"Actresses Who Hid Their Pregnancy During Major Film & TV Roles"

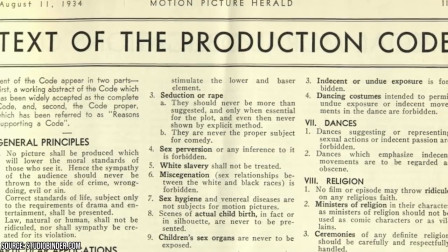The Hays Code was a set of rules in place from 1934 to 1968.
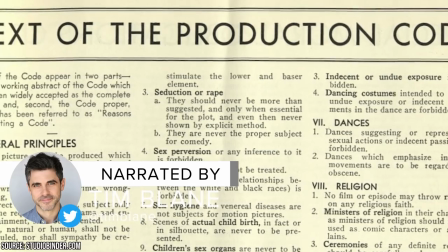They regulated what could be said or shown on screen, and pregnancy was considered a taboo topic.
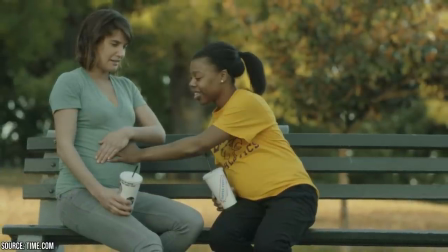A baby bump can also affect a character's storyline. It distracts viewers from the way they're supposed to look or what they're meant to be doing.
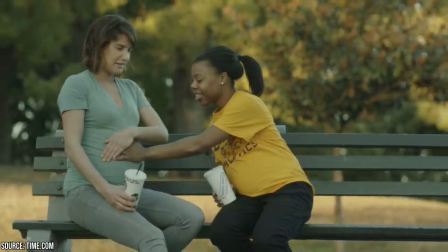Both of these issues can make it difficult for filmmakers and showrunners when one of their actresses becomes pregnant.
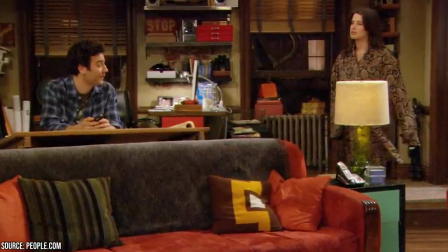Writing it into the story is one solution, but the other strategy is to hide the baby bump completely.
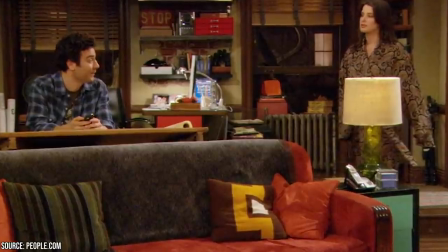Keep watching to learn about actresses who hid their pregnancy during major film and TV roles.
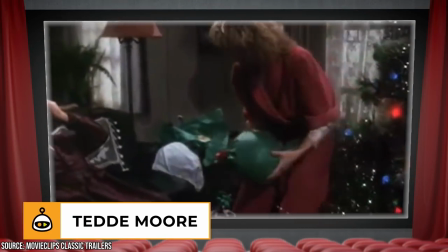Teddy Moore A Christmas Story is one of the most famous family Christmas films of all time,
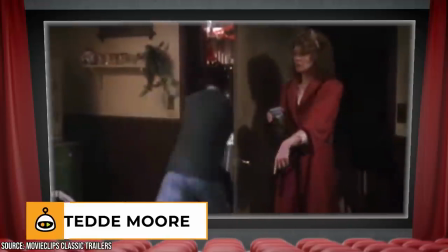but during production, something happened that threw a major curveball at the film's production team.
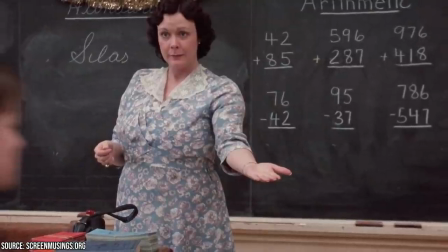Teddy Moore became pregnant. The filmmakers patted out her costumes in an attempt to match her growing belly.
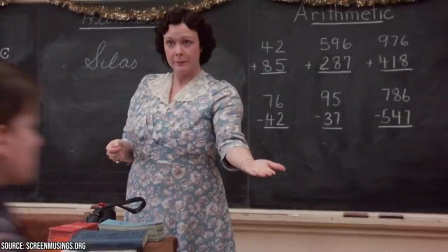This did essentially hide her pregnancy, but it also had the unfortunate side effect of making her appear fat.
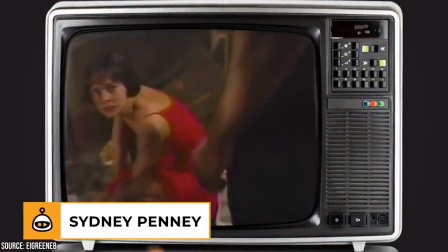Sydney Penny All My Children was one of the longest-running soap operas of all time.
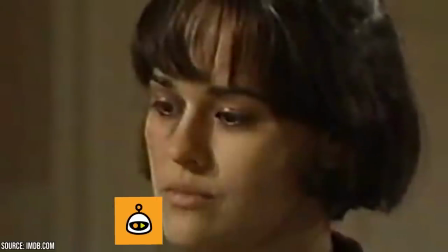It ran into a bit of trouble when Sydney got pregnant. They decided to hide it with tight shots of her face so that her belly wouldn't be visible.
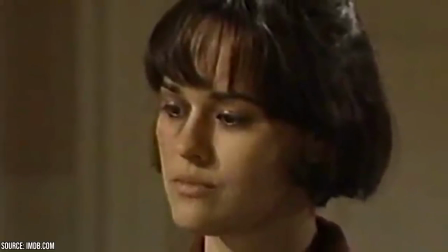The scene where she and her co-star Justin Bruning argue over whether or not to have a baby
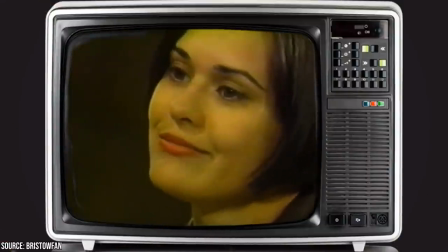becomes even more ironic when you consider that she was eight and a half months pregnant at the time.
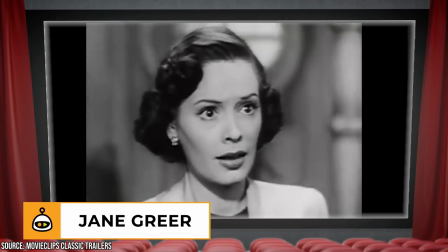Jane Greer Jane was pregnant during the filming of the action movie The Big Steel. Her co-star William Bendix saw her taking pills for morning sickness.
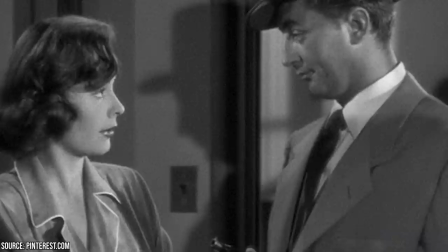She said they were meant to treat Montezuma's revenge. He took a few and thanked her later that he didn't get sick.
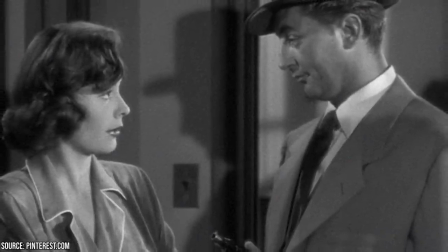The film had already been difficult enough to film after it was interrupted by Robert Mitchum's jail time for marijuana possession.
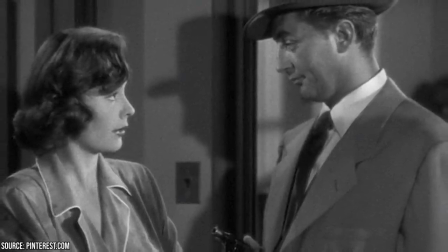You'll notice the difference in weight between him and Jane in the last shot.
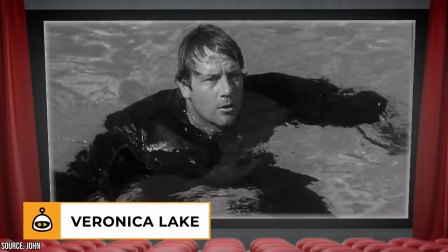Veronica Lake Veronica was six to eight months pregnant during the filming of Sullivan's travels. roles.
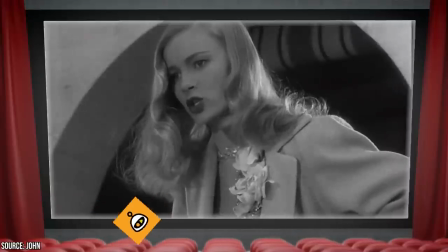Only two other members of the cast and crew knew – Preston Sturgis' wife Louise and Edith Head, one of the most famous designers of the time.
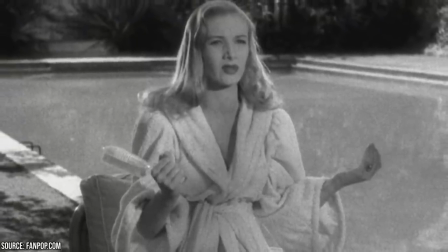She didn't want to lose the role, but playing a hobo made it easy to wear loose and baggy clothes to hide her pregnancy.
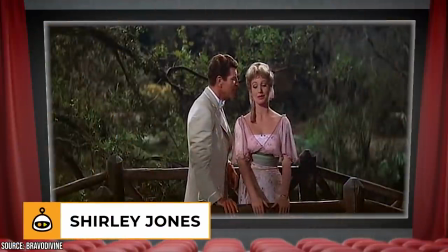Shirley Jones Shirley was pregnant out of wedlock during the filming of The Music Man and didn't want it to be obvious. Only the costume designers knew at first.
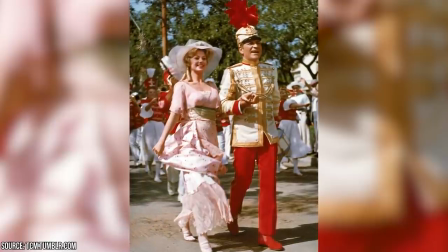They attempted to adjust her dresses several times to keep it a secret, but it eventually got out. her baby bump is visible in a few scenes.
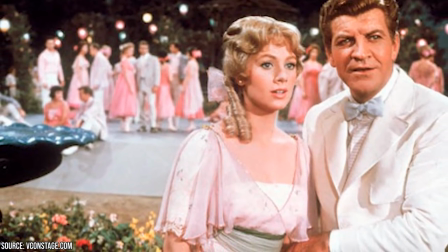She even says that while she was filming with her co-star Robert Preston in a scene on a footbridge, the baby kicked him.
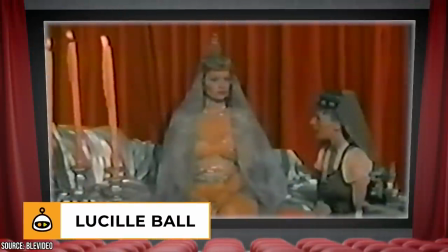Lucille Ball This is one rare case of an actress concealing a pregnancy more than once.
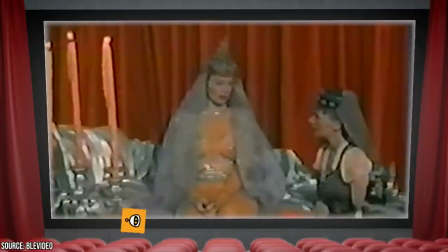Lucy was in the early stages during the filming of the 1951 film The Magic Carpet and had to have her dresses let out multiple times.
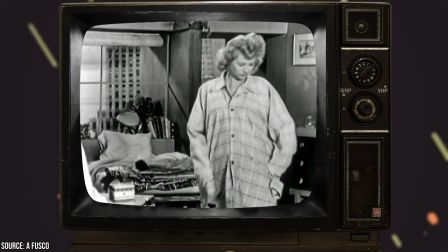She kept Columbia executives from finding out to make sure she didn't lose the role. She was six months pregnant with Lucy Arnaz while filming the pilot for I Love Lucy.
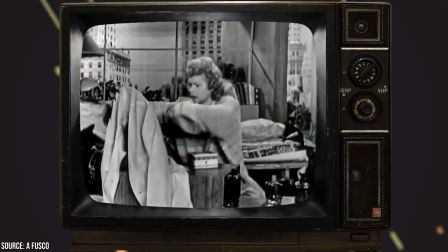Her costumes were oversized, but since the show wasn't created for TV broadcast, she only had a problem with the professor's routine.
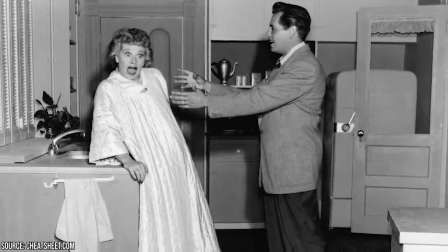It had to be reworked so she wouldn't have to flop on her belly. Lucy refused to hide a pregnancy a third time while filming The Moral Guardians.
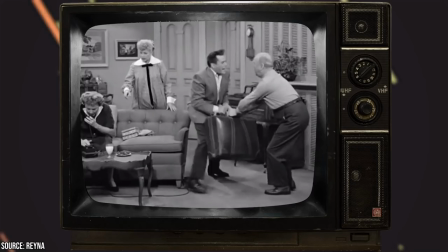The filmmakers considered it a taboo subject, but she didn't care. The I Love Lucy episode where she gave birth broke Nielsen rating records.
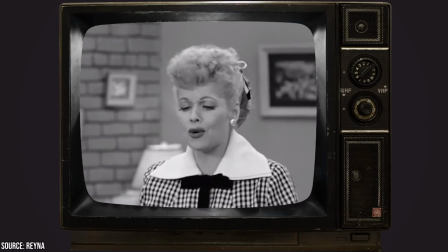The word pregnant wasn't allowed on TV, so the show invented the now-popular euphemism expecting.
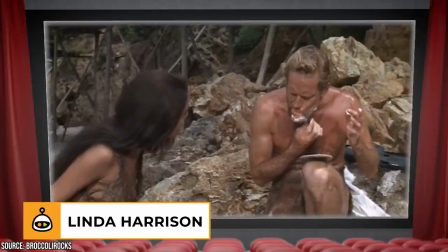Linda Harrison Linda and her co-star Richard Zanuck had an affair behind the scenes of filming the 1968 film Planet of the Apes.
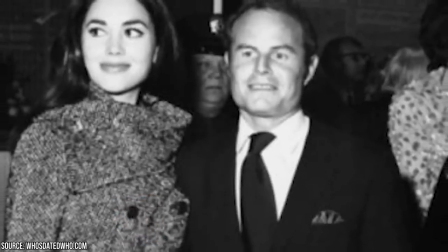Pregnancy and birth onscreen were already considered taboo and unheard of out of wedlock.
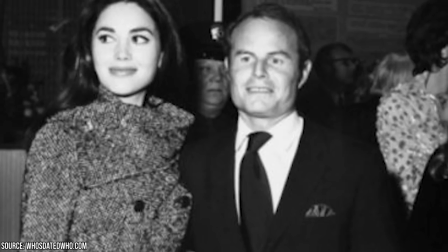Careful posing during every shot kept her baby bump hidden.
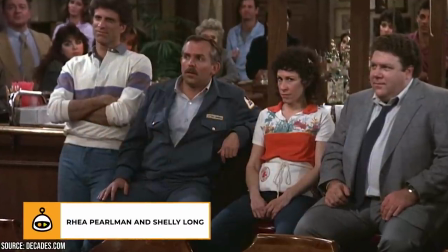Rhea Perlman and Shelley Long Two actresses on the set of Cheers got pregnant around the same time.
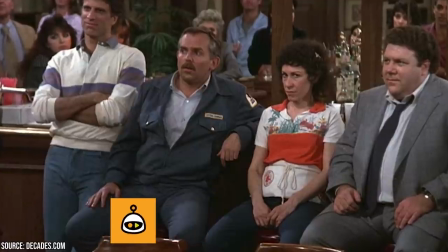Reyes was written into the script after her character Carla had a fling with Dr. Bennett Ludlow.
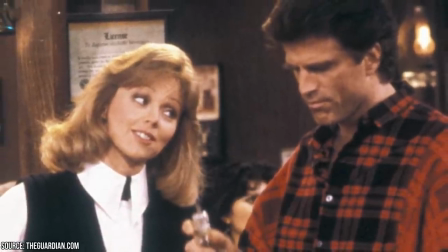Shelley's bump was hidden by having her hide behind a bar, and she was filmed from the neck up.
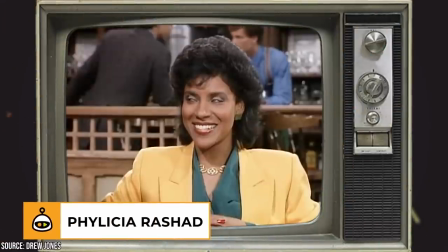Felicia Rashad Objects around the Cosby House, such as giant teddy bears, were used to hide Felicia's growing belly.
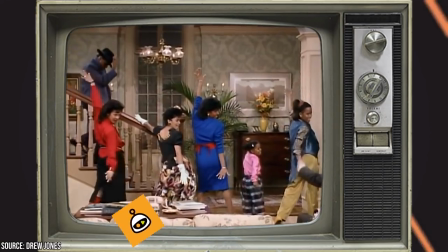The showrunners also took other measures to conceal her pregnancy.